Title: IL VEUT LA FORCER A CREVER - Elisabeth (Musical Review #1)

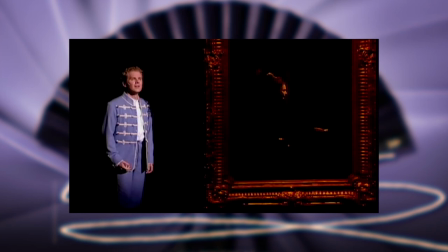741s
À ce moment-là, Sissi est assise à son bureau, derrière cet immense cadre qui tient une sorte de tulle noire devant elle, comme si elle était dans un tableau en fait. Elle n'écoute pas son fils, Rudolf parle dans le vide, ce qui a le même résultat que s'il parlait à une peinture.
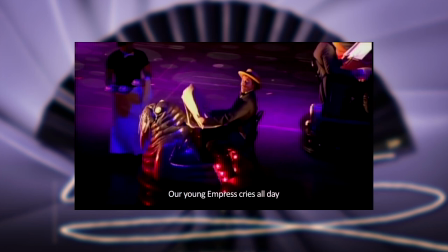755s
Mais assez parlé de tableau, venons-en au moment que vous attendez tous, les auto-tamponneuses.
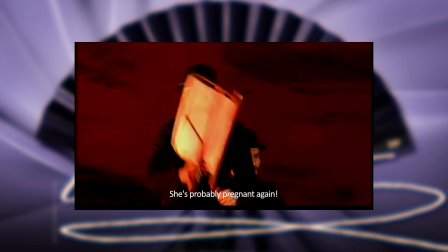761s
Lors de cette scène, des citoyens sont attablés autour d'un petit café et discutent de la famille royale et plus particulièrement d'Elisabeth, colportant toutes sortes de ragots à son sujet. Ce passage veut montrer que le peuple ne prend pas Elisabeth au sérieux, qu'il se moque de la noblesse. L'idée des auto-tamponneuses est géniale parce qu'elle appuie cette impression à la perfection.
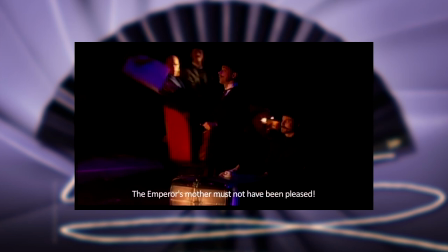779s
Je veux dire, on va pas se mentir, ça a beau être super cool, voir des gens prendre leur café sur des auto-tamponneuses dans le plus grand des calmes, c'est surtout vachement ridicule. Dans le même genre, il y a ma scène préférée, où Sophie et ses partisans colportent contre Elisabeth car d'après eux,
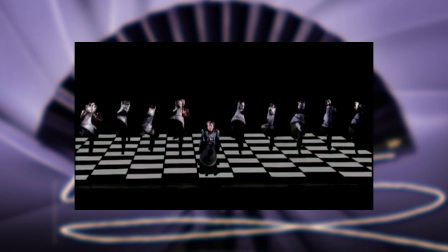795s
elle n'est pas faite pour être impératrice et ils veulent donc lui mettre des bâtons dans les roues. Leur réunion, qui est censée avoir pour but de mettre en place un plan machiavélique,
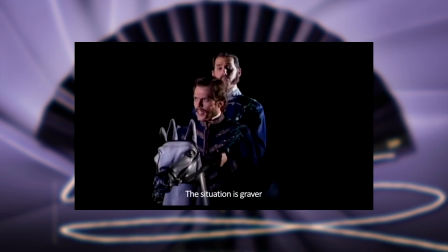803s
est complètement tournée en ridicule par la mise en scène, faisant passer ça pour rien de plus que des gamineries. Ce passage a pour but de dénoncer et tourner en dérision les méthodes pas très catholiques que pouvait mettre en place la noblesse pour atteindre leur but à l'époque, comme la corruption de l'église par exemple. Mais regardez-moi ça! En plus de leur déguisement de pièce d'échec dans lui-même qui est totalement absurde, c'est encore une fois le contraste entre leurs propos qui se veulent super sérieux et la manière dont les choses sont présentées qui rend le passage mais totalement grotesque. Quand ça doit être grandiose, c'est grandiose. Quand ça doit être dramatique, c'est dramatique. Quand ça doit être ridicule, c'est ridicule. Et ce toujours avec une ingéniosité surprenante. Bref, la mise en scène, elle fait le café. Le seul point négatif que j'aurais à lui reprocher à ce niveau-là, c'est l'éclairage.
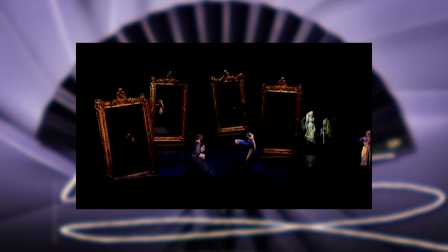850s
Cette comédie musicale est... sombre. Je ne sais pas si c'est un choix artistique ou un mauvais rendu à la caméra, mais je trouve en tout cas que la pièce est de manière générale beaucoup trop sombre.
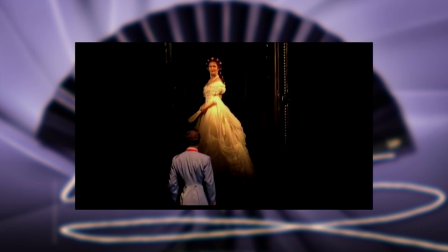861s
Alors autant parfois ça renforce la mise en scène et l'effet général, mais la plupart du temps c'est juste trop sombre.
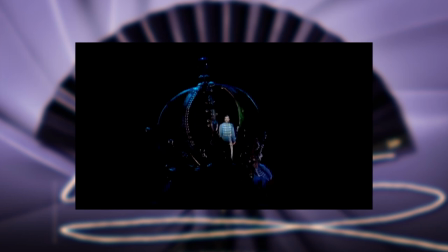867s
Si bien que parfois, c'est un peu compliqué de saisir tous les détails de ce qui se passe ou même de bien voir les décors. Prenez cette immense couronne par exemple, elle est vraiment superbe. Mais le fait qu'il fasse si sombre, le résultat est qu'on la voit à peine. C'est super dommage. D'ailleurs, j'aimerais faire un petit aparté sur les décors qui sont vraiment très beaux.
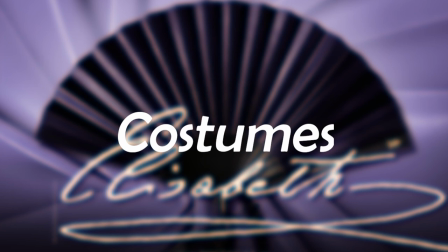887s
Voilà, je trouvais que c'était important de le souligner. Passons maintenant aux costumes. Ils sont magnifiques, mais j'aimerais m'attarder sur un détail en particulier. Vous l'avez peut-être remarqué, mais tous les personnages ont une sorte de plante, d'algue, je ne sais pas trop, sur la partie gauche de leurs vêtements.
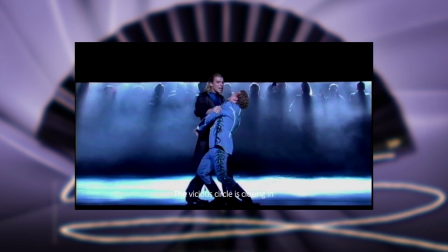905s
Tous, sauf la mort et Lucchini. C'est très joli, mais ça veut dire quoi?
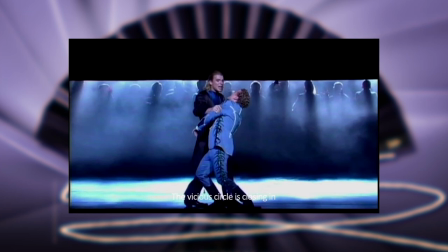909s
Ma première théorie était que cette décoration symbolisait la vie, sachant que le cœur est à gauche et que les deux seuls personnages n'en portant pas n'appartiennent pas au monde des vivants.
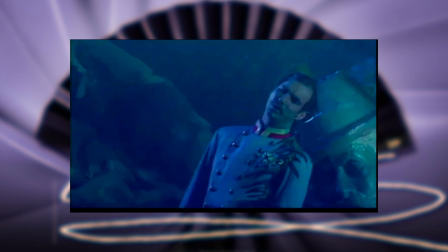917s
Mais du coup, les fantômes du début n'auraient pas dû avoir de feuilles non plus sur leurs costumes. Après, vu que ce sont les mêmes costumes qu'ils portent tout au long de la pièce, les enlever aurait peut-être été un peu difficile. Mais ma théorie est de toute façon démentie par le fait qu'après sa mort, Elisabeth retire sa robe pour se retrouver en sous-vêtements et que, même là, elle porte encore cette espèce de feuille. C'était pourtant une bien jolie théorie, mais elle ne tient pas la route. Non. La réponse la plus probable est que ce sont uniquement les nobles qui portent la feuille.
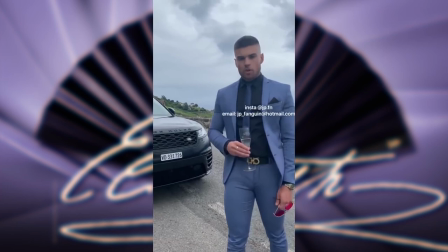943s
Lucchini et la mort ne sont pas nobles, et les gens du peuple que l'on voit dans la pièce n'ont pas cette feuille non plus. Voilà, à ce niveau-là, je crois qu'il n'y a plus vraiment de doute quant à la réponse à la question. Moi, je pense que la question, elle est vite répondue. Ou alors, c'était juste pour faire joli et parce que ça donnait une âme au costume, mais permettez-moi quand même d'en douter. Après, pourquoi ce symbole-là et pas une quenouille ou une moissonneuse-batteuse?
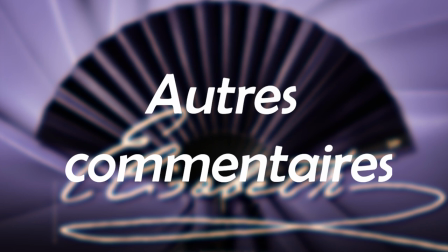963s
Si quelqu'un a une idée, je l'invite à nous en faire part en commentaire. Nous avons maintenant passé en revue les trois points principaux de la comédie musicale, mais il y a autre chose que je trouve aussi important d'évoquer, ce sont les personnages. Dans une pièce, il faut quand même que les personnages soient bien écrits, évidemment. Alors, je vous rassure, je vais pas commencer à analyser chaque personnage non plus, mais il y en a certains qui méritent qu'on retienne leur attention, et particulièrement Lucchini.